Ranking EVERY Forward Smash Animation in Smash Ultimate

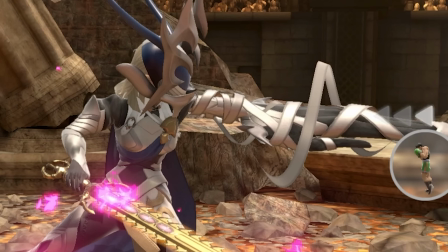656s
Look at the lance that is not just her arm turning into a random spike you can see a thumb and you can see fingers they actually animated the hand to extend out and back in
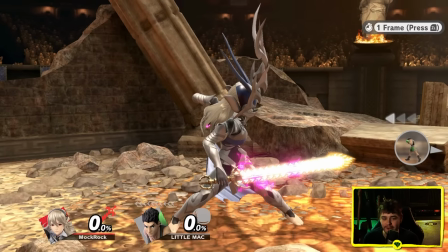664s
as the lance in like fairly faithful detail there's the
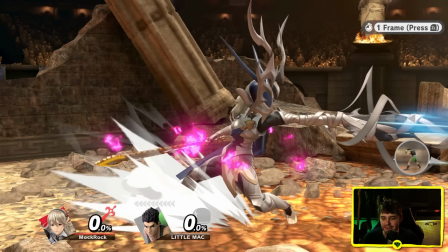669s
lance here it comes oh that's gross gross in
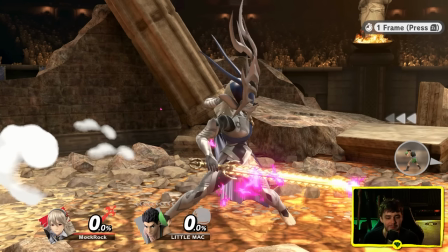674s
kind of a cool way though and it's not really something that you read all that much at speed anyways you can see like zoomed out to
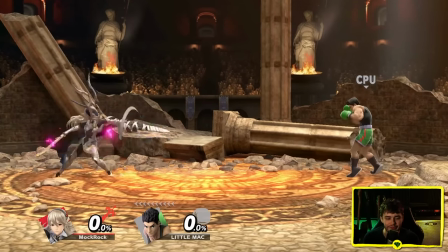679s
normal levels running at normal speed you would basically never ever notice that it's just kind of a cool little detail they put in there another thing i
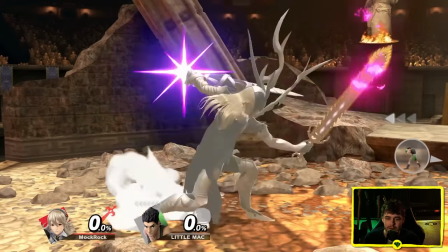684s
really like about this animation. The chamber, at least the second half of it,
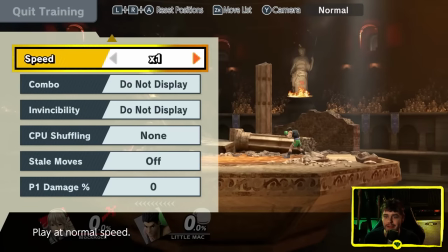688s
still has a bit of a dynamic element to it because the saw blade needs to spin because obviously the saw blade actually has gameplay function in ultimate.
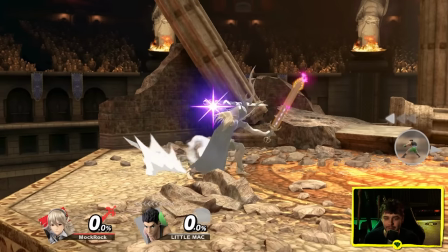696s
Basically no smash attacks work this way. I like the decision in ultimate to let you extend the chamber times much longer but rather than just looping the animation they do an awkward freeze.
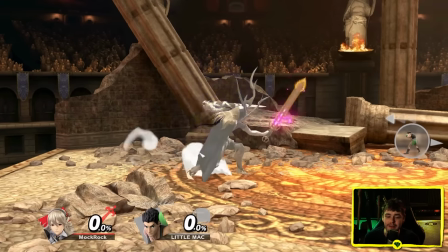705s
Corrin does that apart from the chainsaw but the fact that she gets at least a little bit of something automatically gives her a step above basically every other character.
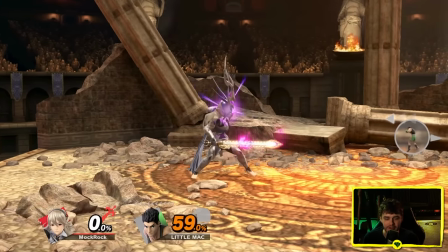713s
It's also a really creative concept for a forward smash and actually her entire move set is pretty creative.
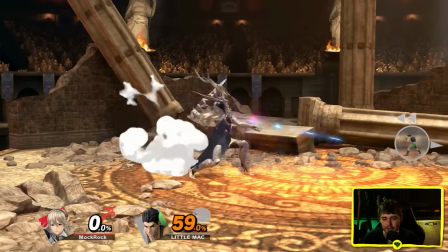717s
Sakurai took what was a relatively limited aspect of her design in Fire Emblem Fates and turned that into the basis for the entire character,
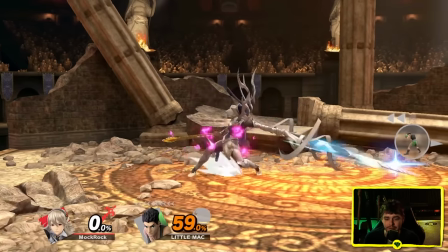724s
the dragon extensions and transformations and I'm going to say the team did a great job.
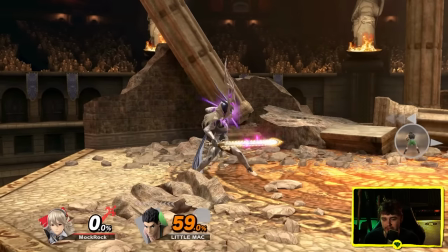727s
Korin was not a very popular pick for Smash but for what it's worth she's certainly one of the more creative Fire Emblem characters.
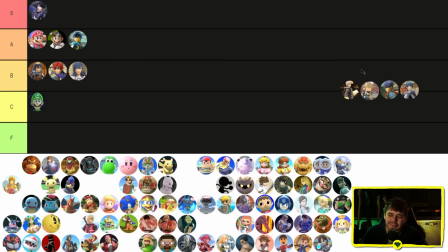734s
It's a creative forward smash, really well animated, I love the chainsaw element. It's not nearly the most hefty feeling forward smash in the world, like I think the comparison between how strong it is at the tip versus how good the tip actually feels to connect is not the best in the game but overall really well done that's going to be an a tier for me
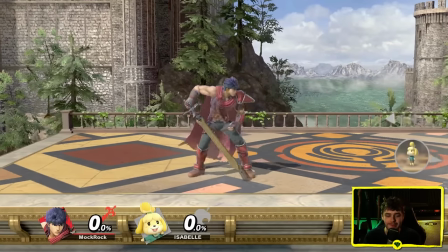749s
ike i love this so much this is one of the most powerful feeling attacks in smash he is just
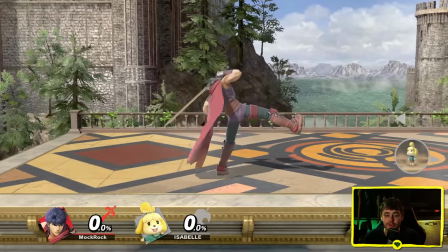757s
wailing on you with the sword this is a two-handed sword ike doesn't usually use it two-handed he normally holds it in a single hand so the few attacks he has where he's
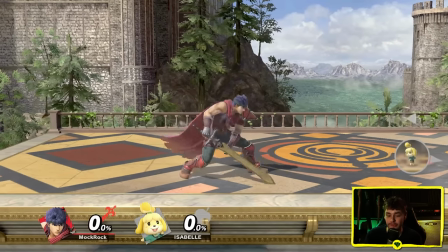765s
putting it in both his hands that's when you know that you're screwed. Love the chamber animation as well.
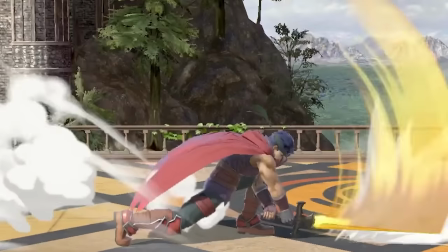769s
He's reeling back so far with it and that arc that it creates as it hits the ground and just slams with that nice vibration.
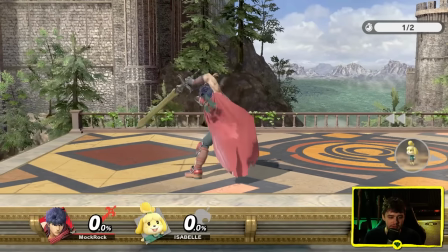775s
Like that just feels good to hit the ground with. It really feels like it's ricocheting off hard.
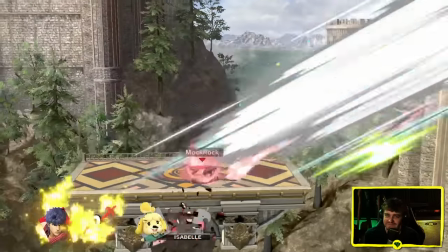780s
Impact. He does have the swishy fire emblem sword.
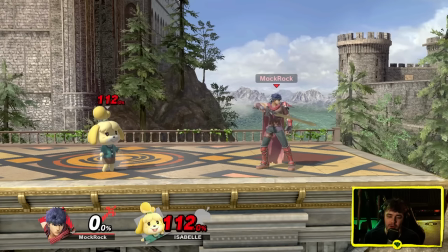785s
I'm never going to stop complaining about how he sounded better in Brawl. I get that Brawl's sound design isn't anywhere near as timeless, but it felt like you were being run over by a bus every time he hit you.
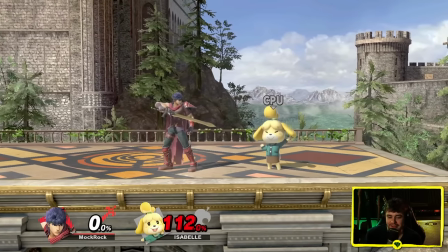794s
I loved it. But you know what I'm okay with the swishy sword I've made my peace with it and like that still feels incredible yeah
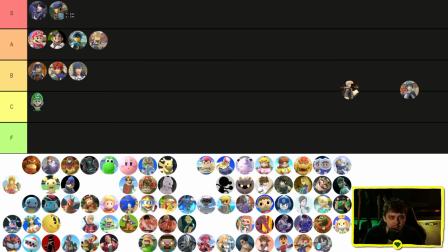802s
I guessed here I think I gave him honorable mention when I did my best of every smash animation video and I would absolutely do it again Robin so with the bronze
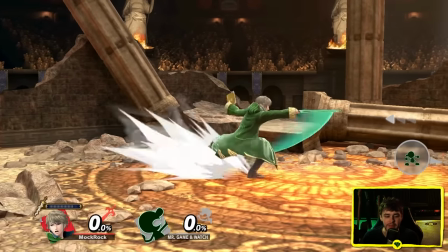810s
sword this forward smash looks a little bit weird honestly there's a reason for that because once you actually get the 11 sword out suddenly it starts making a
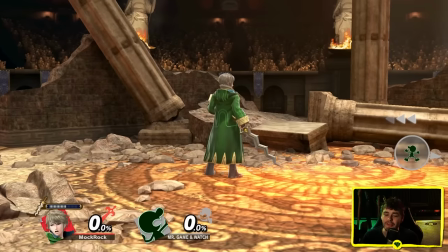817s
lot more sense because that electricity pulsing around Robin's sword there that is actually a lingering hitbox yeah you can see it there so it's actually
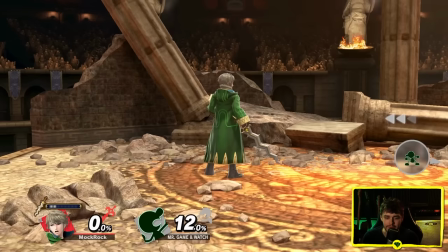825s
got a sour spot associated with it and when you look at it through that lens it's like here's a forward smash where I'm putting in the bare minimum amount
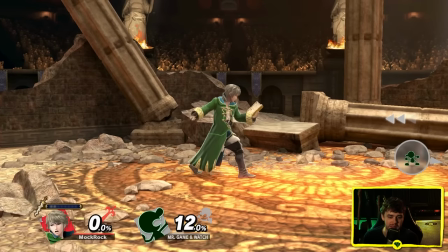831s
of effort needed and the sword itself is going to do the rest for me and considering Robin is like a sword fighter but also
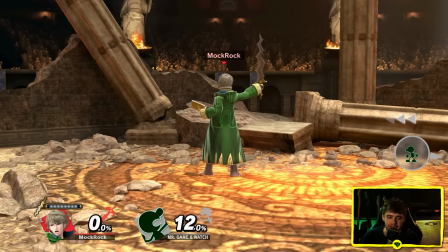837s
a mage and a tactician that actually seems pretty fitting saying that though the sword animation itself has kind of an easiness to it
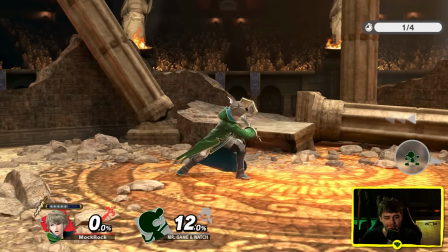845s
but the chamber like he's really putting his whole body behind that so it's still being done with a lot of effort but then just stopping at exactly the right point
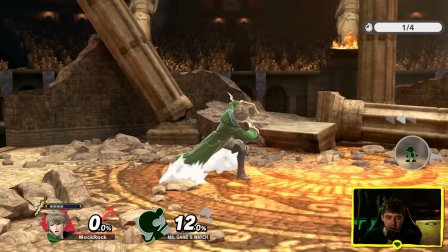852s
and letting the sword do the work. Simple little refinement, but it says a decent amount about the character.
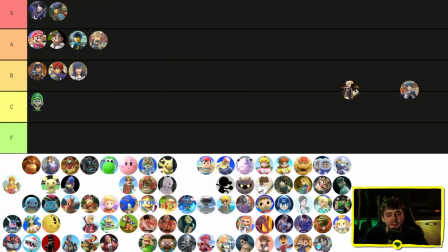858s
Looks cool too, thanks to the electrical particle effects, and you know, Robin doesn't really get credit for that in particular, that's just more the stock particle effects and ultimate being so good, but he's using them. So I think he's gonna get another A tier. I honestly like a lot of what they did with this animation. And then finally, Biolith.
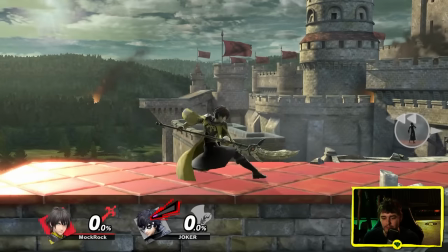872s
So this was the first character in the game to use a spear in any capacity, which people have been asking for a very long time, and for Fire Emblem in particular.
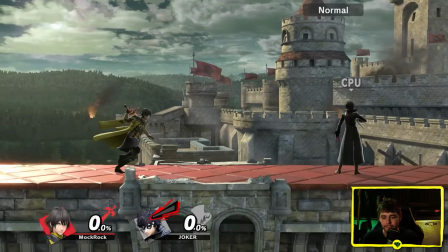879s
There was a lot rotting on Biolith's shoulders, and I gotta say, this is one of the most satisfying forward smashes in the entire game to land in my opinion.
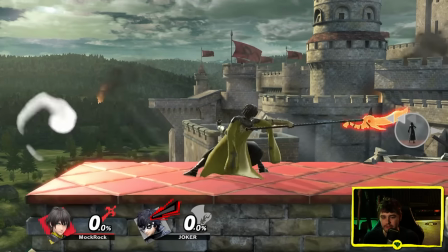886s
Look at how much weight is being thrown into that chamber animation, and then just almost instant transitioning into the spear being out.
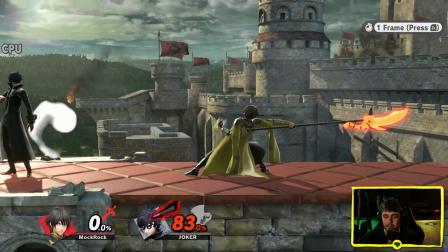891s
Feels super heavy and hefty. Love the pose that Byleth makes at the very end of the move too. It stays out for a while, so you get to really linger on the fact that you just clobbered your opponent with a spear. Hitting this on like a ledge getup or a tech or something along those lines just feels immensely satisfying.
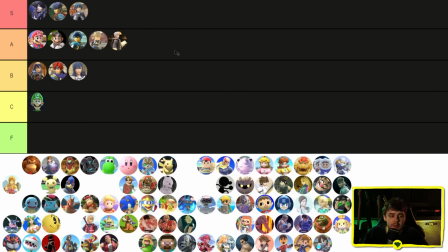905s
Byleth, another easy S tier. This is absolutely one of my favorite attacks to land in the entire game. Terry.
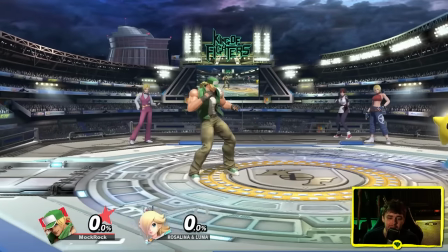910s
I want to like this one. It's really like big powerful kick but there's something about it that just like feels a little
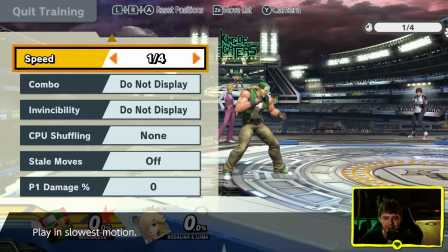917s
awkward to me i'm not totally sure what it is i think it's a hook kick right oh
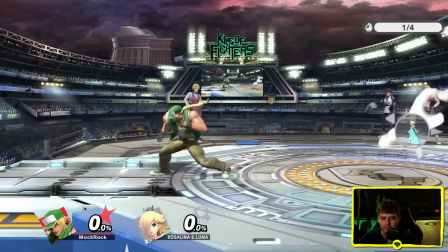924s
no it's a back kick wait no if it's a back kick he would be attacking with his heel so there's the action
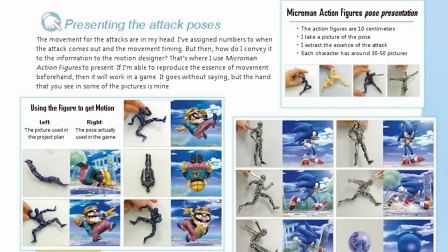932s
pose like if sakurai was sending his um little toy models that he at least used to use to tell the animators how to design the moves this is probably what he'd
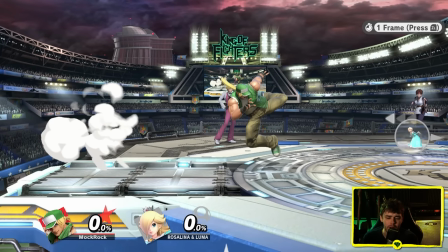939s
be sending them so yeah that is a hook kick using the ball of his foot rather than the heel so it doesn't have nearly the same weight to it.
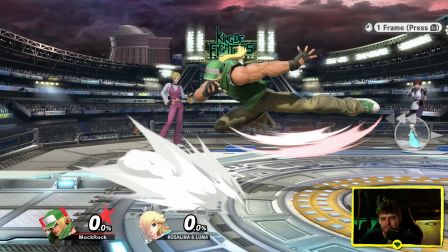945s
It looks... No, it does look a little bit weird. I think what's going on here is his body is torqued in the wrong direction compared to the momentum his leg has and it doesn't catch up nearly fast enough.
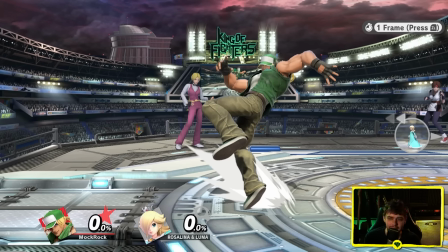957s
Okay, I also found out what might be the issue here. So this is the last frame of his lead-in and then literally one frame later, here he is.
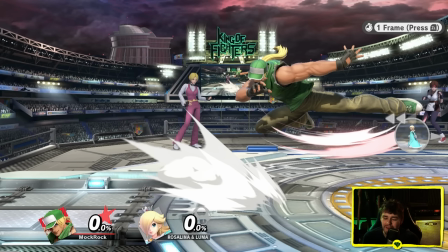965s
Within the span of a single frame, that is a lot of distance to cover and it's not nearly enough time to convey the arc that he's taking there.
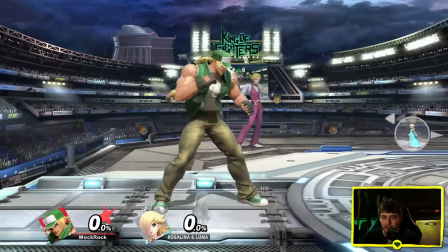972s
So it reads at least on that single frame to me like a straight motion like I just praised Baila's spear for having so little
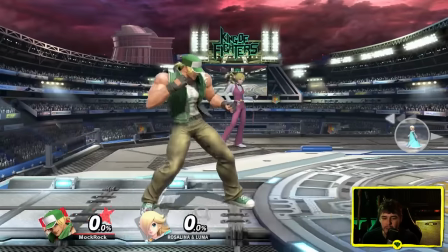979s
in between you know between the wind up and immediately full extension but I don't think that works quite the same way with the circular motion especially when the rest
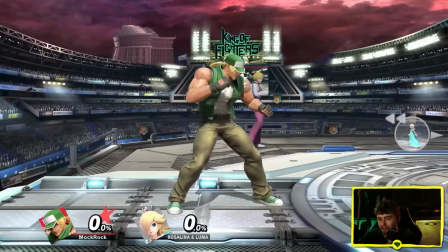986s
of it is so clearly circular and he even like lingers sort of exaggeratedly
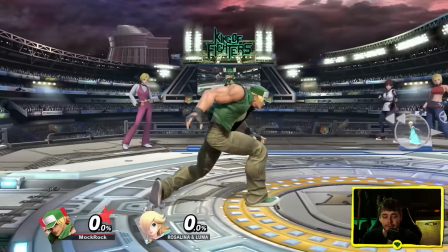991s
long at the end to make sure you know yeah no this is absolutely a horizontal arc that the foot is taking.
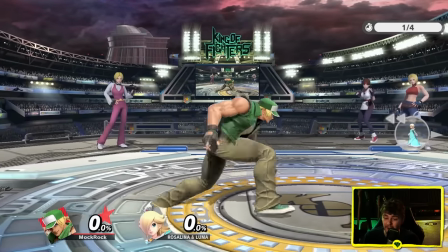996s
Yeah you can see at quarter speed like there's almost a little bit of a weird pop there right and this is why you watch stuff at slow motion not because
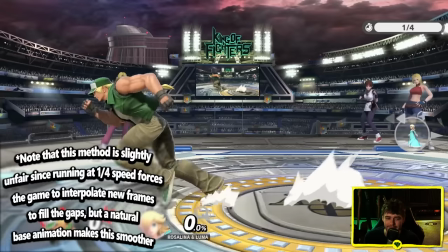1002s
the animation itself needs to be judged in slow motion but because something about it felt a little bit weird to me and looking
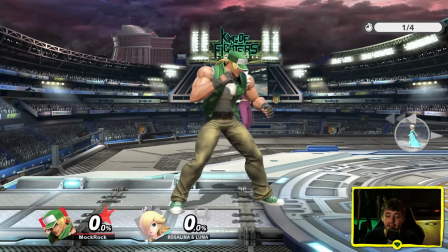1008s
at it in quarter speed i think this is why and again it's a shame because everything else is great i love how much of himself he's putting into it watch how he catches himself at the end of the animation
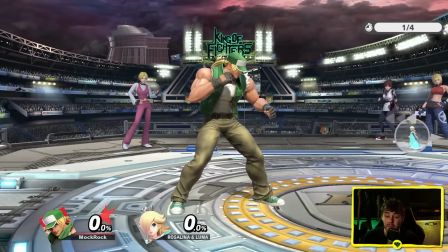1017s
it's like wow i threw so much of my body weight behind that that i really need to compensate
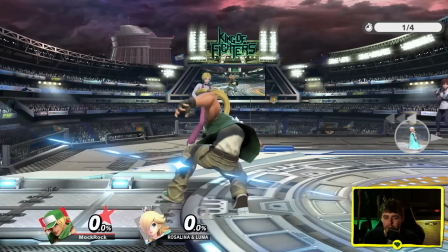1022s
so it should feel really heavy and satisfying but it's just that one weird little like pop frame right there that is causing an issue for me.
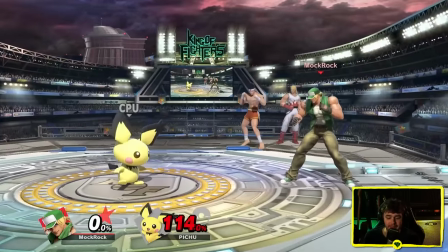1030s
Feels great to connect with that extended follow-through that he does really help sell the impact and I yeah I mean he's using King of Fighters sound effects which are amazing in their own right.
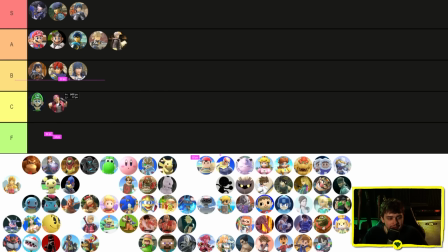1038s
So yeah I really want to like this one but as far as I'm concerned it's got a technical flub in it which very few animations in Smash 2. For all I know it could have been ripped directly out of King of Fighters it might not even be the animator's fault but something about it felt a little bit off to me. I've investigated why and I think if most animations in the game don't have this issue I can't put it higher than C. Let's do the Pokemon trainer.
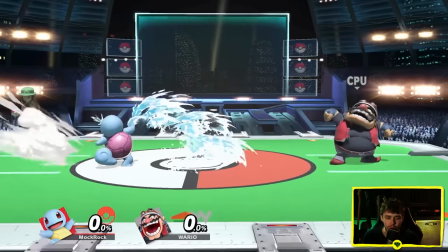1056s
Ivy Sword, Charizard. So Squirtles, I'm actually not really in love with this.
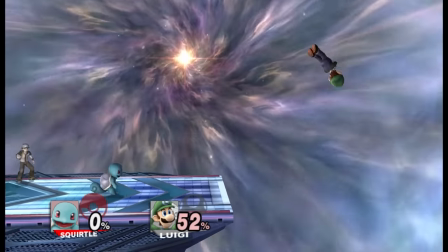1062s
It doesn't help that in Brawl he had his shell bash as his forward smash and I thought that one, you know, felt really good and it felt like a Squirtle move.
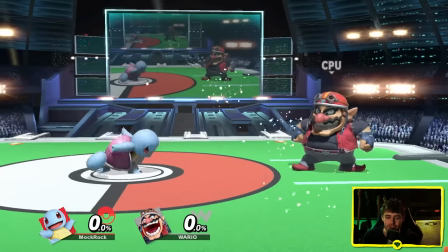1070s
This one it seems like you give it to anything vaguely associated with water as an element. Wait how do the hitboxes match up with the animation?
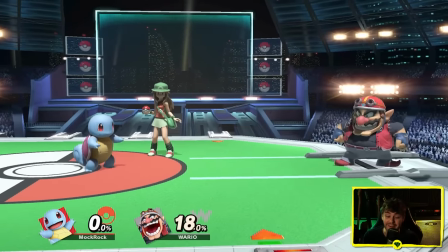1081s
Ooh that is not very good.
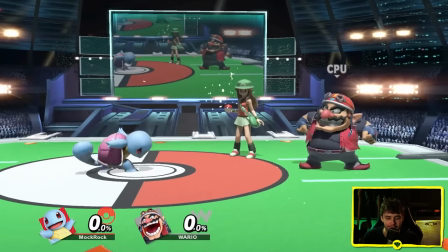1082s
This isn't really a technical review in that sense and Squirtles forward smash is far from the only smash move with that problem but the
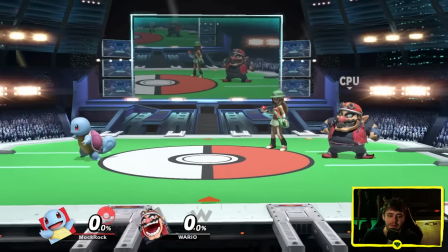1091s
water particle effects themselves are great for sure i'll definitely give it props for that but even then it's just kind of standard water someone like greninja who has the
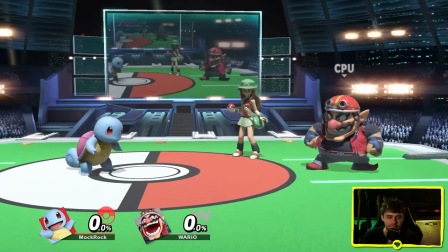1099s
water sword that is something i can give a lot more of a pass to this feels too generic impact impact
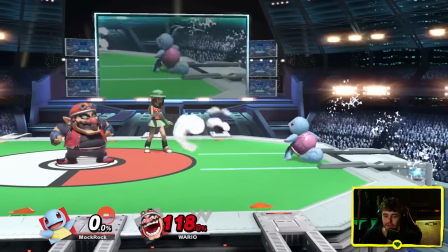1109s
feels like all right but again the action he's doing is so disconnected from it like his
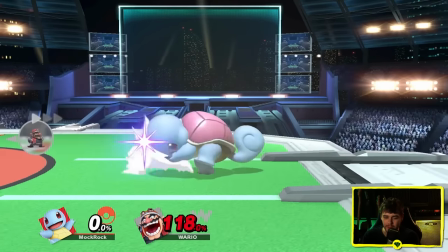1114s
body he's hurling himself into the animation perfectly well but what's connecting is not him it's the
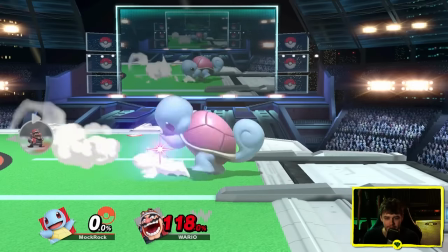1119s
water and it's again not solid water something like your ninja shuriken so it kind of loses a bit there and the sound design
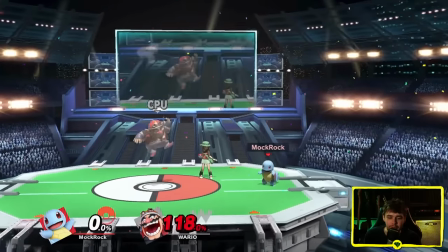1126s
like it's not awful but it's using one of the stock sound effects and not one of the most impactful ones I'd have really been happy to hear like you know
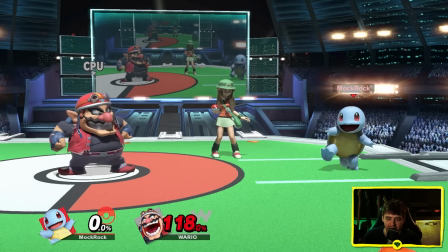1133s
some custom splash sound design here something deeper and heavier and thicker the
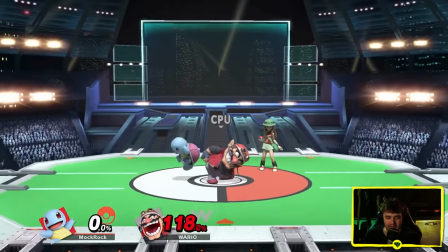1140s
bass water sounds fine but it's not really translated over to hitting Wario. Ivysaur. This is fun.
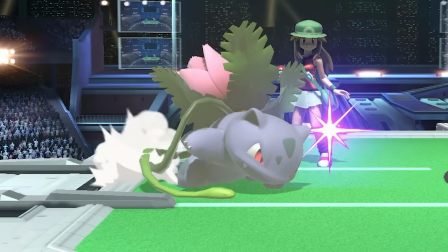1146s
I like the concept behind this one, using the vines to push yourself off. Chamber animation is okay. I'm going to say the only issue with it is it doesn't really feel like the vines are planted into the ground that much.